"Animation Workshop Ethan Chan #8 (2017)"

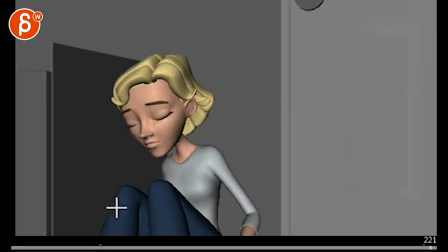[0:04]
All right, let's do this. Thank you very much for waiting. So you're asking, how can I improve it?
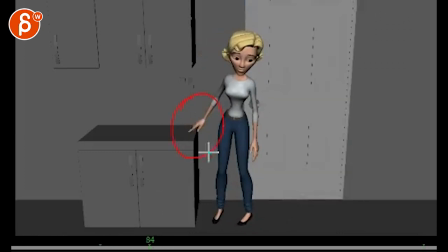[0:10]
So I'm curious. I wonder if something changed here. I don't remember this. Because this feels like she's, is she touching? Is she touching the surface? It seems like a weird thing where either you want to make it clear that she's touching this,
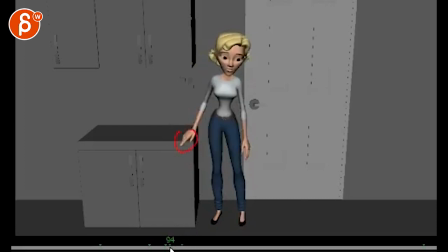[0:25]
or is she leaning on it, holding it seems kind of like a non-committal move. That feels a bit weird. And facially, like from here to here, there's nothing going on. I think you can improve something where she does this, right?
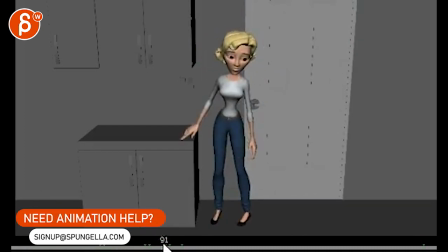[0:44]
And right when we see her, she could have a bit of an expression through here.
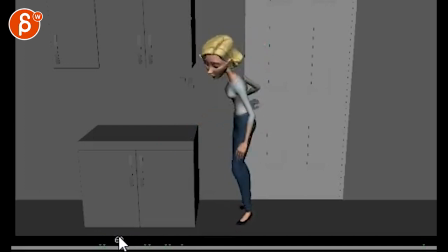[0:51]
Something that just feels a bit like there's nothing going on in her face. Only now she's finally finally blinking she just feels a bit like her mouth shape is always the same she could be looking down looking around you know is she always staring could she be looking around and
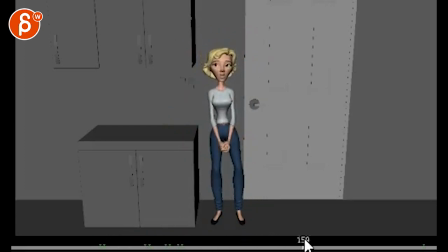[1:09]
processing what's going on I mean you know it could be a lot of like oh man what happened what happened and that's when in here that's when she stops and does this even on this going up you can probably push the eyebrows a
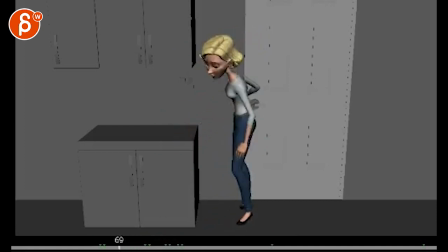[1:22]
bit higher because you're in such a wide shot you can push the facial expressions a bit more just through here careful it's a bit mechanical because you have the foot moving same amount, arm moving same amount, body and head. So that right through here feels very mechanical. It's like one ginormous piece that moves.
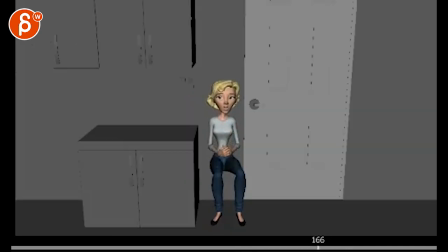[1:45]
It's cool. I like that. It gets a bit IK right at the end because the wrists are stuck in the same position. There's a rotation but I don't know why they're stuck so high. So they're kind of frozen in space. I will keep those. Go down with them.
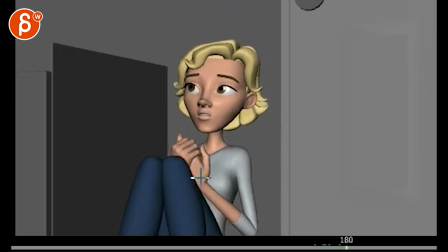[2:01]
Then you always cheat right they can always be lower here and then you can bring them up so that they're not kind of then also not stuck through here
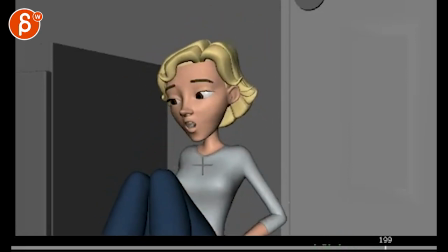[2:10]
oh so this seems new unless unless
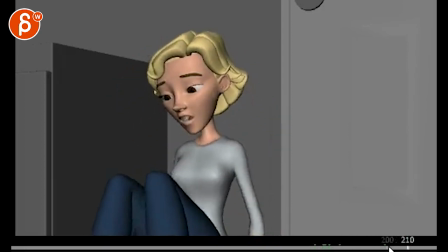[2:15]
i'm forgetting something so what's weird about this is that a just physically it's too fast that move
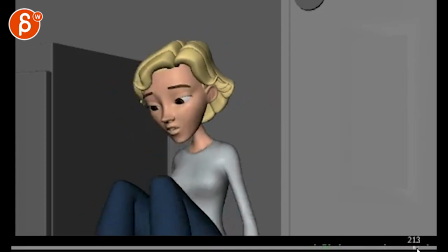[2:20]
forward is too fast but the thing is especially with this speed the energy doesn't match
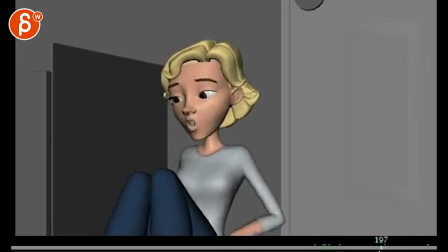[2:27]
the tone of voice and it's like at this point I want to see something in here that's why we're
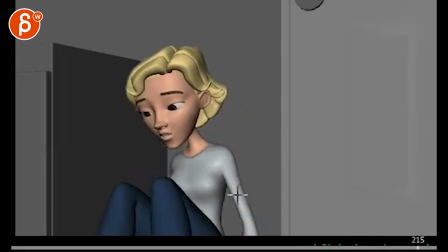[2:35]
going close because you want to read the face so now with all that movement you're kind of not
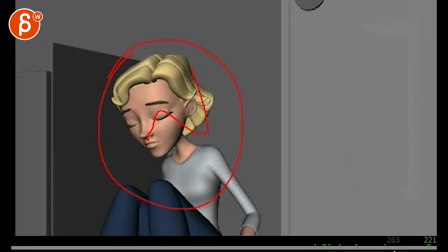[2:40]
seeing the face clearly enough it makes it more a mechanic shot which is what you
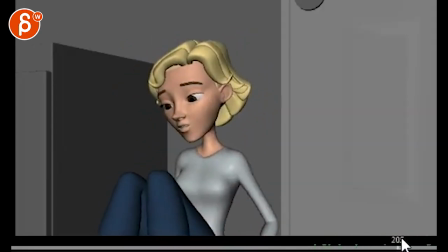[2:47]
had here so I would actually not do that and really concentrate on the facial performance
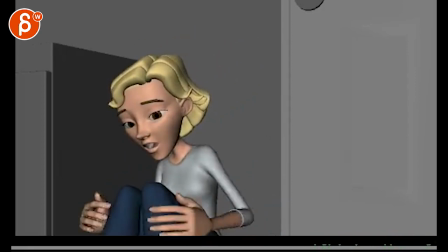[2:54]
to get to there